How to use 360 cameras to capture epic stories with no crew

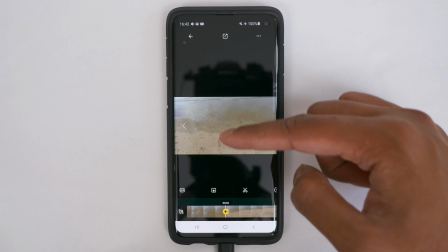503s
And as the camera moves up, I will pan up to reveal the sea
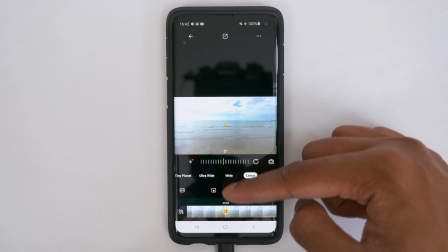510s
about here and add a pivot point, and I can change it to a wider field of view to reveal more.
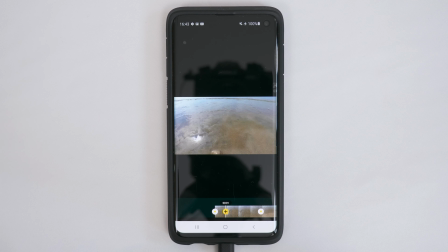517s
And if I play this back, you now have a no drone, no problem shot.
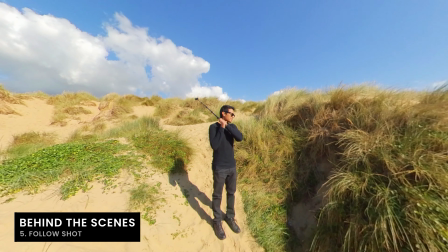526s
There is no need for a cameraman to follow you anymore. Just extend the long selfie stick behind you.
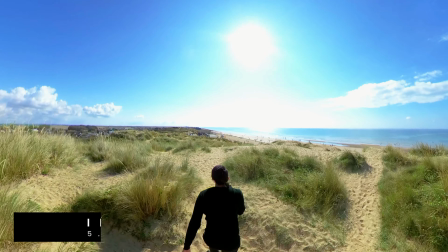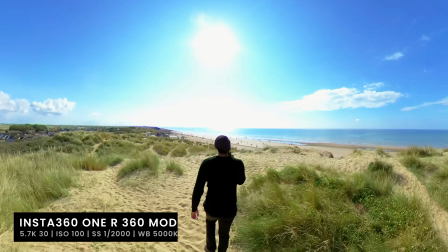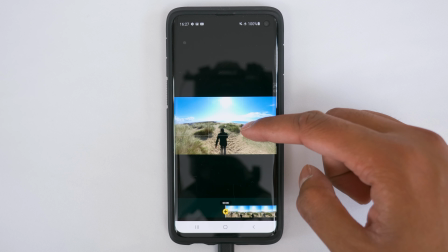546s
To edit a follow shot, I'm just going to add pivot points throughout the video to keep myself in the center of the video.
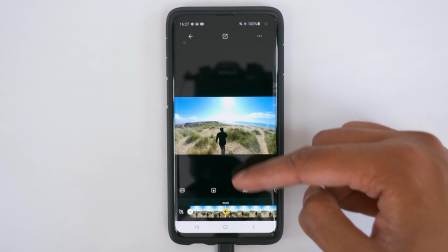552s
So I'll just move forward a couple of seconds, make sure I'm in the middle, and add a pivot point.
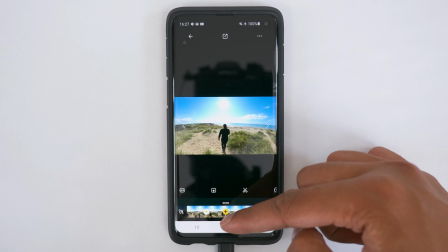560s
And every time I move at the center, I'll just keep placing myself in the middle
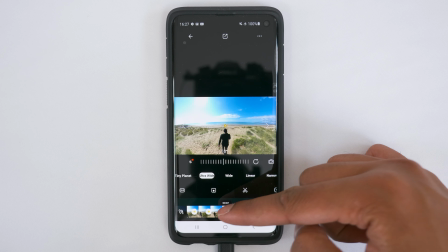568s
and move forward a little bit more. Just keep adding pivot points to keep myself center.
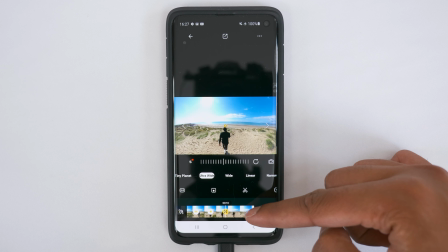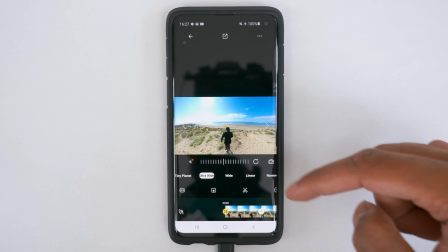580s
And maybe one more here. And if I play this back, we now have a follow shot.
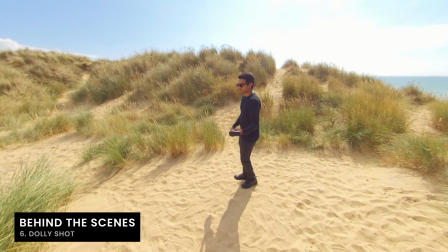591s
Likewise, you can extend the long selfie stick to the side of you for a side view.
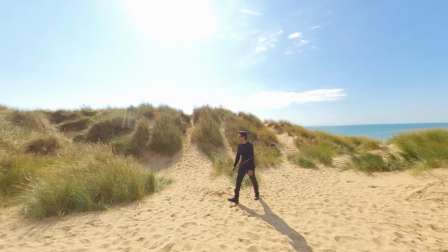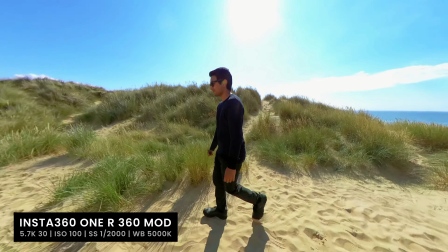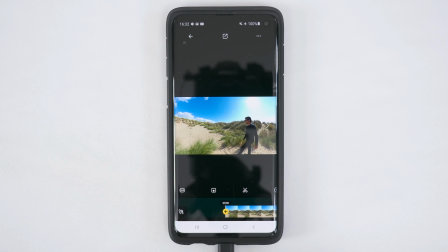610s
To edit a dolly shot, I'm going to add a few pivot points throughout the video to make sure I stay in the center of the video.
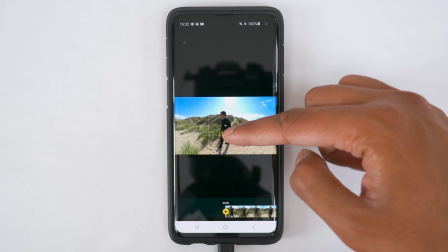617s
So at the beginning of the video, I'm going to put myself in the center and add a pivot point here.
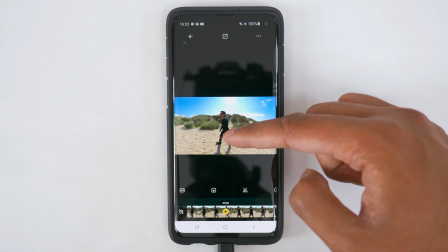624s
Then I'll scrub forward and just make sure I'm in the center and add a pivot point here.
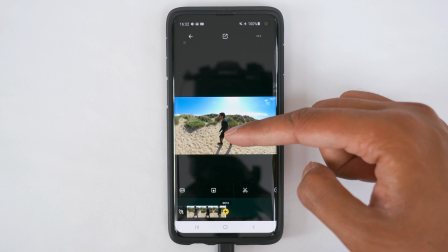631s
Then I'll scrub to the end of the video, make sure I'm in the center and add a pivot point here.
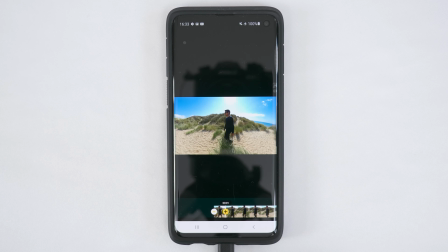637s
And if I play this back, we now have a dolly shot.
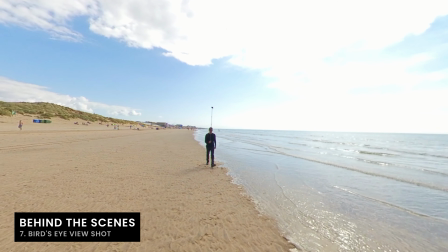643s
Extend the long selfie stick directly above your head and it looks like you have a drone following you.
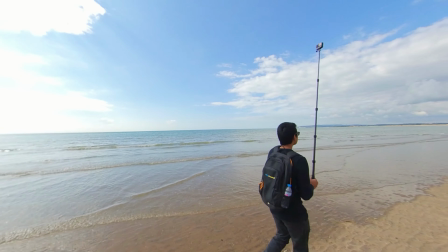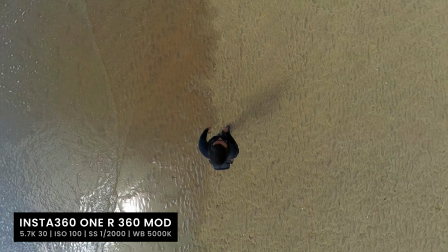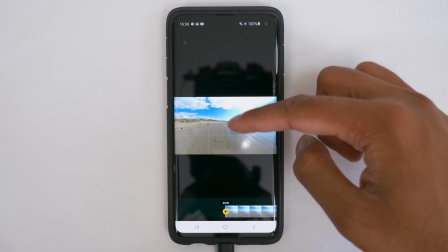662s
To edit a bird's eye view shot, just look down at yourself in the direction you are walking in.
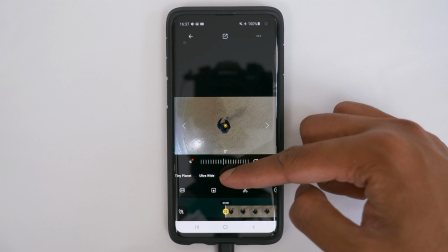670s
Add a pivot point and change the field of view to the one you like.
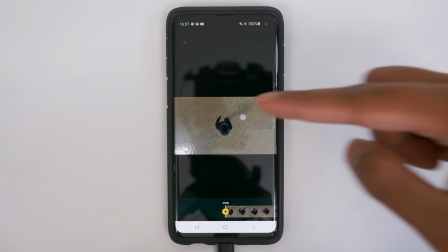675s
Choose linear if you want a non-distorted view. And that's it. You now have a bird's eye view shot.
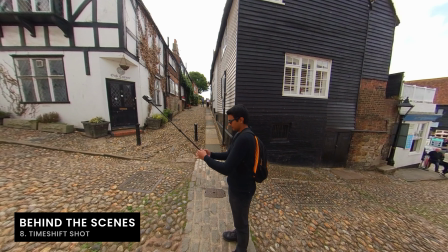684s
Walk around a location with many points of interest for at least 2 minutes.
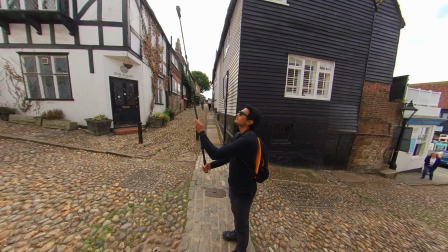688s
Then in post, manipulate the time to speed up and slow down a journey.
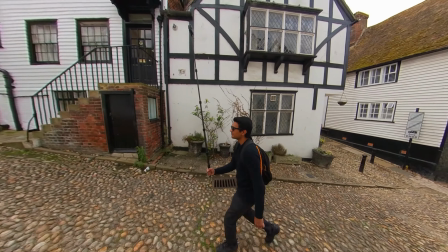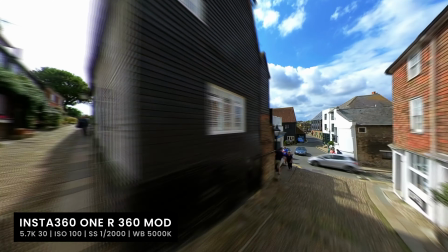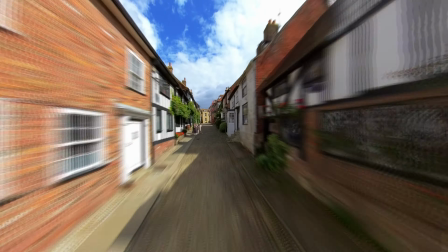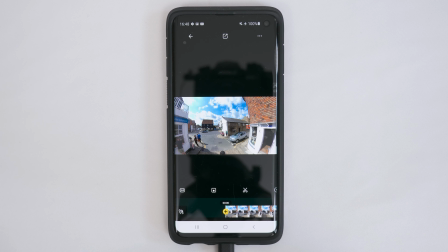711s
To edit a time shift shot, it's good to plan in advance which bits you want to speed up and slow down.
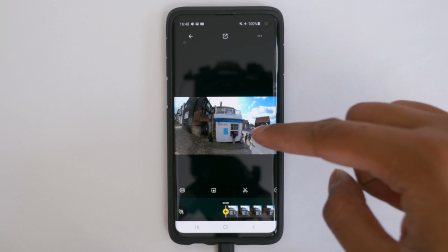717s
So for example, in this video, I want the beginning to be normal speed so we can establish I am on Mermaid Street.
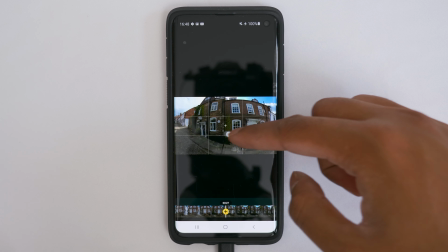724s
And then I want to quickly ascend up the street so we can take a quick look around at what's there.
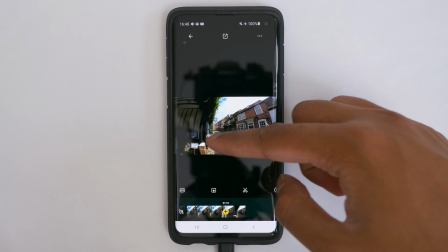732s
And then as I enter the hotel doors right at the end, I want to keep this at normal speed.
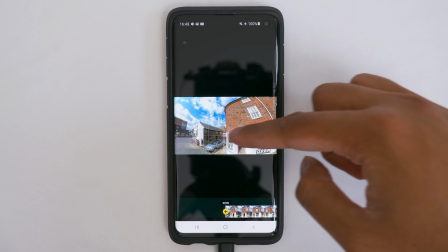739s
So now that we have a plan, let's go to the beginning of the video and focus on Mermaid Street.